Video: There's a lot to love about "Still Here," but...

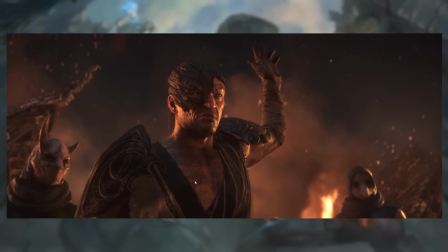Are you supposed to be the commander? Don't you get people to do your dirty work for you? What the hell, guy?
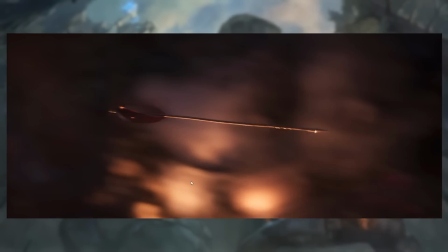Take a shower. Jesus, if you'd taken a shower, maybe you wouldn't have gotten killed.
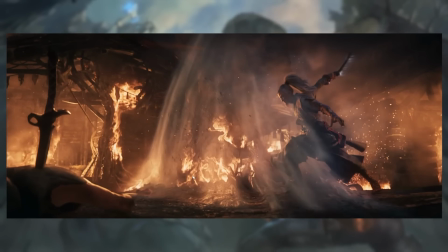But yeah, like, Yasuo's sequence is all about choosing something to die for, right?
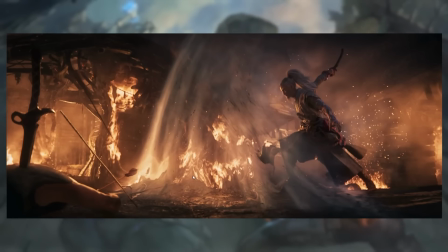Like, Kayle and Morgana is this thing of, like, defying death in order to defend others, and Yasuo is like, this is finding something to die for, right?
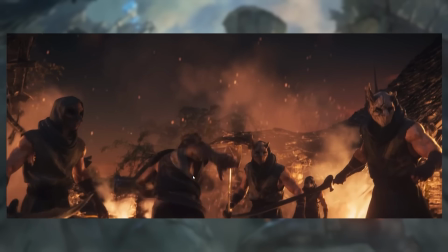Like, that seems to be the story that they're telling here, and that's also part of the contrast between Yasuo and the leader, right?
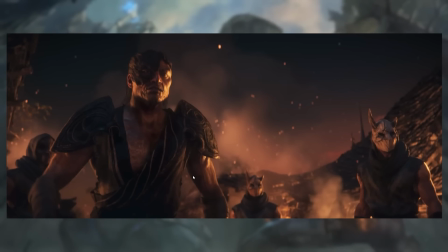It's like, the leader is like, he's perfectly willing to send other goons to do his killing. He's happy to, like, summon swarms of arrows from out of frame somehow with a gesture of his hands.
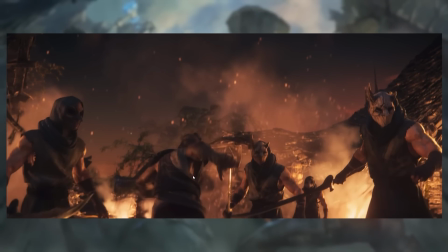But he's not willing to die for something. Like, oh, this guy's a threat? Well, I'm fucking off. Bye. Deal with him for me.
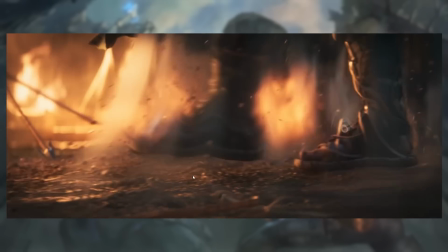Right? He's a coward. He will not die for anything. He does not choose a hill to die upon. And Yasuo is about to teach him a lesson about that.
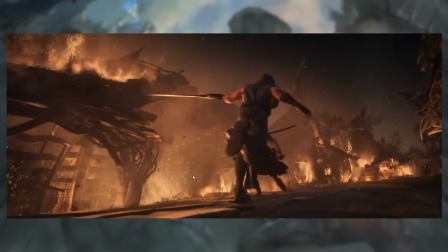Which I quite like. That's the contrast, like, between the hero and the villain, right? Like, hero is willing to die for something.
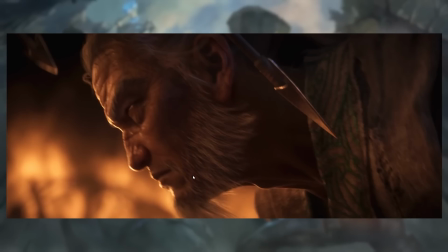The villain is not willing to even get a little bit hurt for anything.
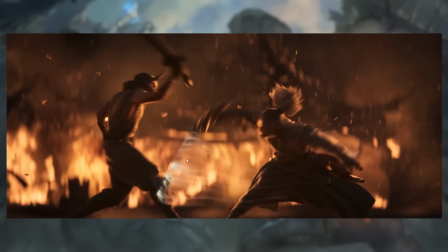I just can't help it with this shot, though, like, because clearly this swing, boom, right through the shoulder.
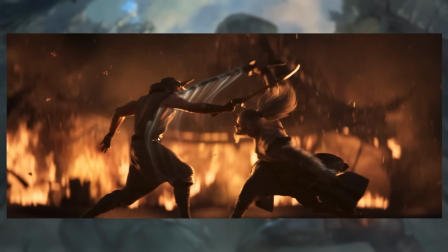Like, we can see the trail penetrating. The sword is going through the shoulder, and then we get this shot.
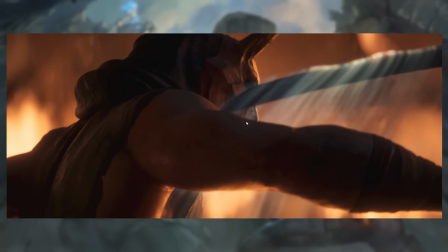It's like, oh, no, don't worry. He didn't hit him. Yasuo missed, actually.
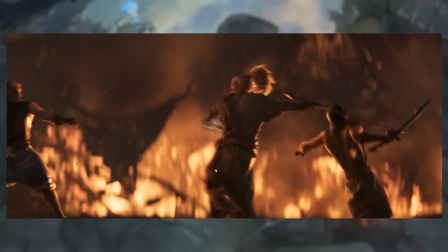Nothing happened. Don't worry about it. But, you know, whatever. Doesn't matter.
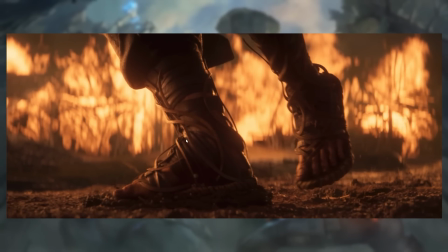What matters is cool guy Yasuo swinging a sword around, being awesome.
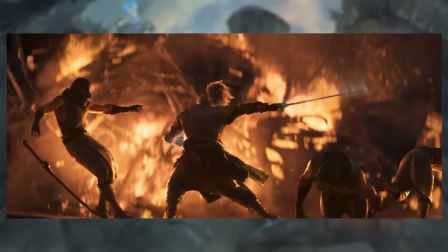That is the choreography and the character animation in this sequence is excellent.
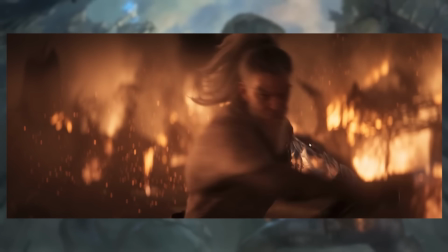Like, it really is very, very good. And I think that's probably about all I have to say about Yasuo, which brings us pretty much to the end of this.
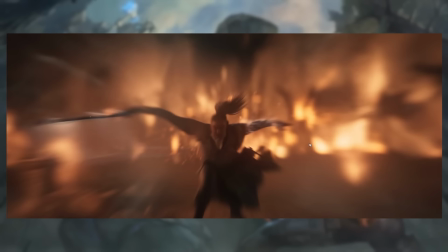Again, love the use of, like, high speed.
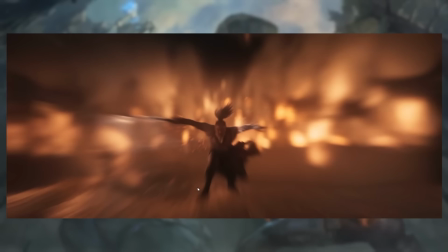Like, this guy's running 400 miles an hour through this sequence just to make the hit land more.
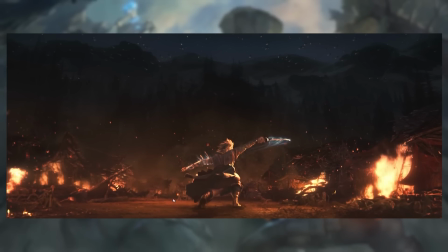It's really good. This is like a wallpaper right there. That's gorgeous. That's another thing, is, like, the way that Yasuo, with, like, you see Wolf's face, right?
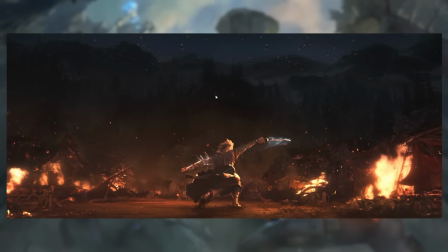It's not there here, but the eyes appear as we see all of these arrows, like, just, there's like 500 archers out there, and every single one of them are using aim hacks.
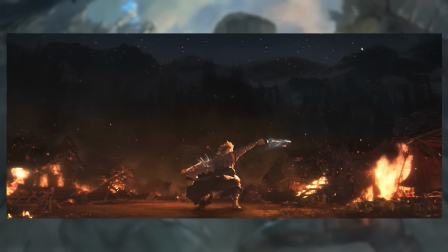Just trying to headshot this one guy. Every single arrow is pointing straight towards him, and Wolf's face appears.
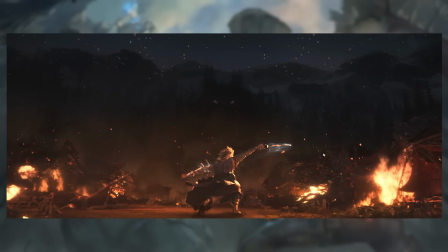And this is like the moment of, like, Yasuo needs to choose how to respond to the specter of death. And he does that with acceptance. But the thing I wanted to say, the color, right? That there's a great contrast between Yasuo all lit up in, like, extremely dramatic, deeply unrealistic lighting, I will say.
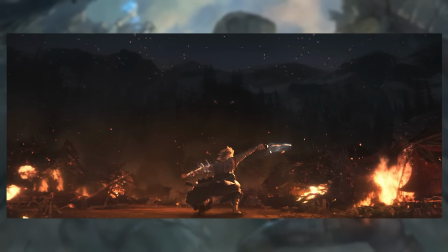Like, really with the edge lighting really highlighting him, this dramatic action pose, and then the dark, murky uncertainty of the forest beyond, right? Like, it's all kind of blurring together. It's all kind of vague and shadowy, and it's impossible to see what lies ahead, because it's, again, confrontation with death, confrontation with the unknown.
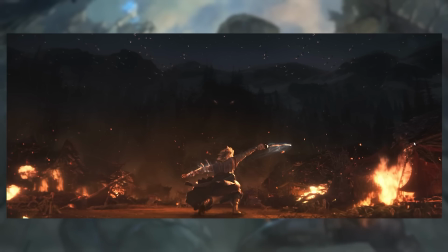It's all good. But anyway, that is all I have to say about the animation of this thing. TLDR, if you've been... It's probably gonna be an hour, isn't it? It's gonna be a fucking hour. If if you weren't getting it, I like a lot of the craft that's on display here.
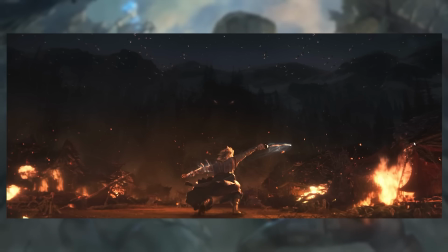Like a lot of the technical animation work, a lot of just the cinematography and the use of film language, I think is excellent. I've had a very good time with it, but big but. I love big butts, I cannot lie.
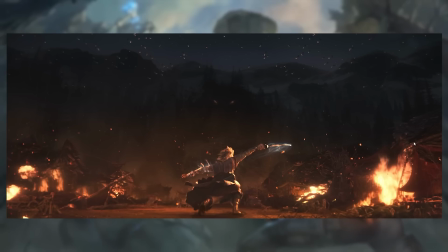And here comes an extended section on some criticisms that I also have of how this thing was put together.
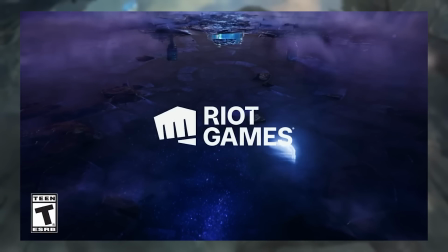At the start of Season 2023, Riot did not release a seasonal cinematic.
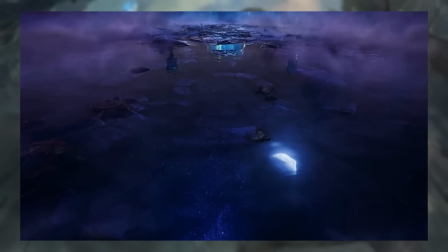According to Riot themselves, they had started production on one, but then some unspecified problems happened in production,
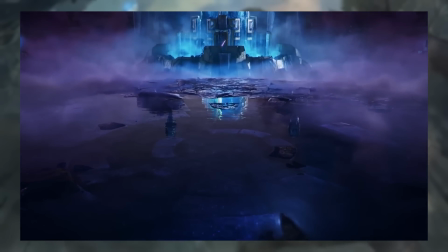and ultimately, although it was a painful decision, they had to cancel the whole thing.